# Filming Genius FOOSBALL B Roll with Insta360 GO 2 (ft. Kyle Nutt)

Today we are sticking the world's smallest action camera, the Insta360 GO 2, inside of a foosball table to create some epic B-roll.
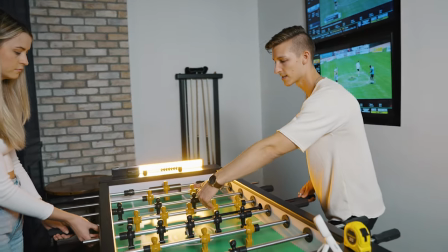(0:13)
So the first shot is going to be Allie putting the ball in, and it's gonna roll to about halfway across the field,
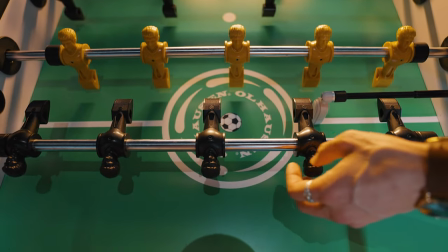(0:19)
and then I'm going to take the first shot with this black team, and the ball will go past the camera, and that will be shot one. We're shooting on manual with the GO 2, and we have our ISO set at 100. I might bump that up to 200, depending on how the first couple shots go, but I really hope to not go higher than 200 on the ISO. We are shooting at 4K at 50 frames a second, and obviously the aspect ratio is going to be 9:16 because this is for an Instagram reel, so we're shooting this all vertically, and we are shooting on the linear field of view, and we are shooting with log profile on. Okay, so I just got some regular old duct tape, and for this second shot,
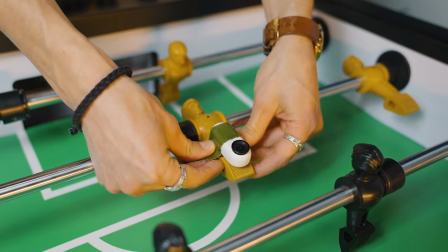(1:06)
I just wanna attach the camera upside down to the player, just like that. Make sure it doesn't scrape, and we're good. So for this second shot, we are gonna have the ball be hitting off the black team,
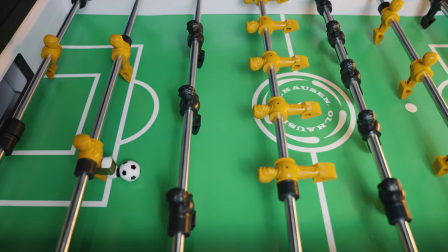(1:22)
and then it's just gonna go hit the Insta360 GO 2 right in the front of the camo.
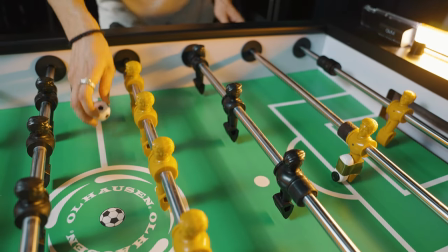(1:27)
So to create a little movement in the shot, I'm gonna have my player start over here and then just pull it over just like that.
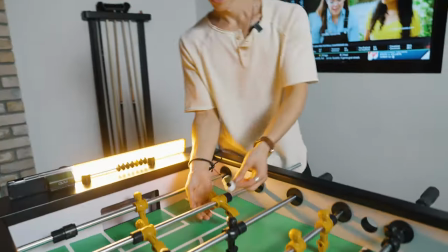(1:34)
For shot three, it's gonna be very similar to shot two, and I'm just gonna move this guy over to this side.
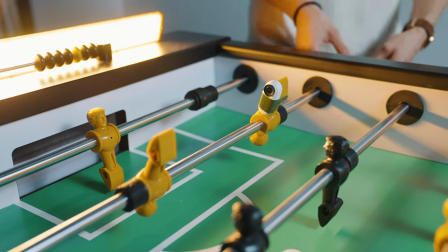(1:42)
So this is going to allow us to film this at a really unique angle. We're gonna place the ball right here.
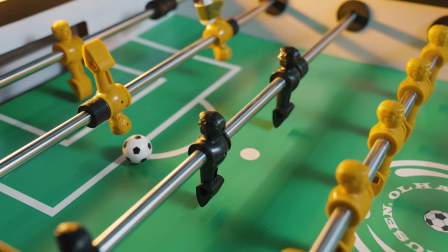(1:48)
He comes all the way back and then goes for the shot. So we're gonna hit the ball kind of delicately and just hit it nice and easy instead of trying to hit it hard as you actually would. So this is where it's gonna get fun. Shot four, we're using a tape measure to get a really quick, fun, creative shot. So if you're not aware, the Insta360 GO 2 is actually magnetic, so you can attach it to things like tape measures.
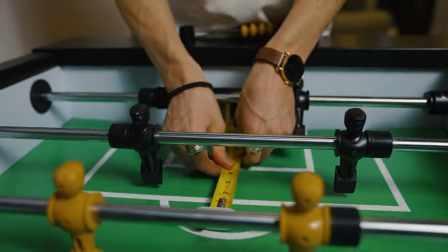(2:15)
So we're gonna kind of sneak it through here, creating a tunnel in between the players.
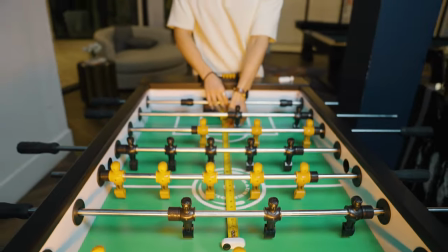(2:20)
Hopefully the ball and the tape measure falling back like this go at roughly the same exact speed,
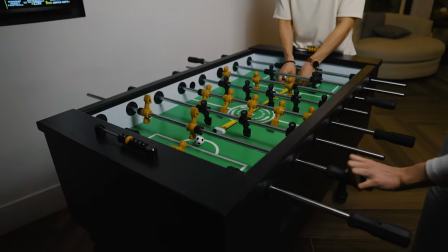(2:27)
so the GO 2 is able to track the ball and it looks nice and cinematic. It's probably gonna be a little bit more difficult than I'm expecting, so let's go ahead and get started. Whew. Okay guys, so final last shot of this video. We're almost there. This is gonna be one of the easiest shots of the whole video, and we are just gonna have one person roll the ball in like that,
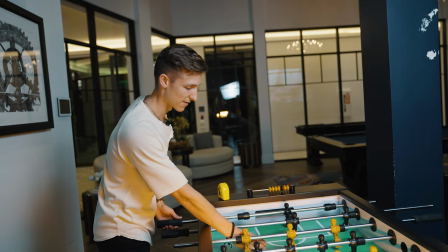(2:51)
and then I'm gonna just kind of move my hand just a little bit.
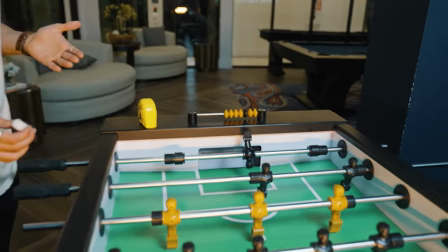(2:54)
I think I'm gonna flick this goalie as well, so it doesn't look like no one's playing the game.
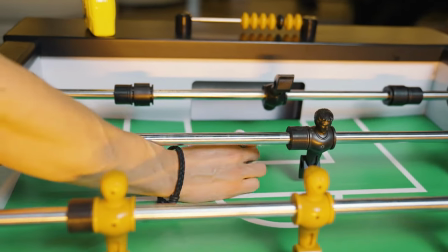(3:00)
It'll still look like someone's trying to defend, and that'll be the end of the video. So let's go ahead and get that shot and wrap this thing up. And that is a wrap on the video. I'm so stoked with the way this is turning out. So here's the moment you guys have all been waiting for, the final results to the foosball table video. Hope you guys enjoy it. I'll see you guys in the next video. Peace.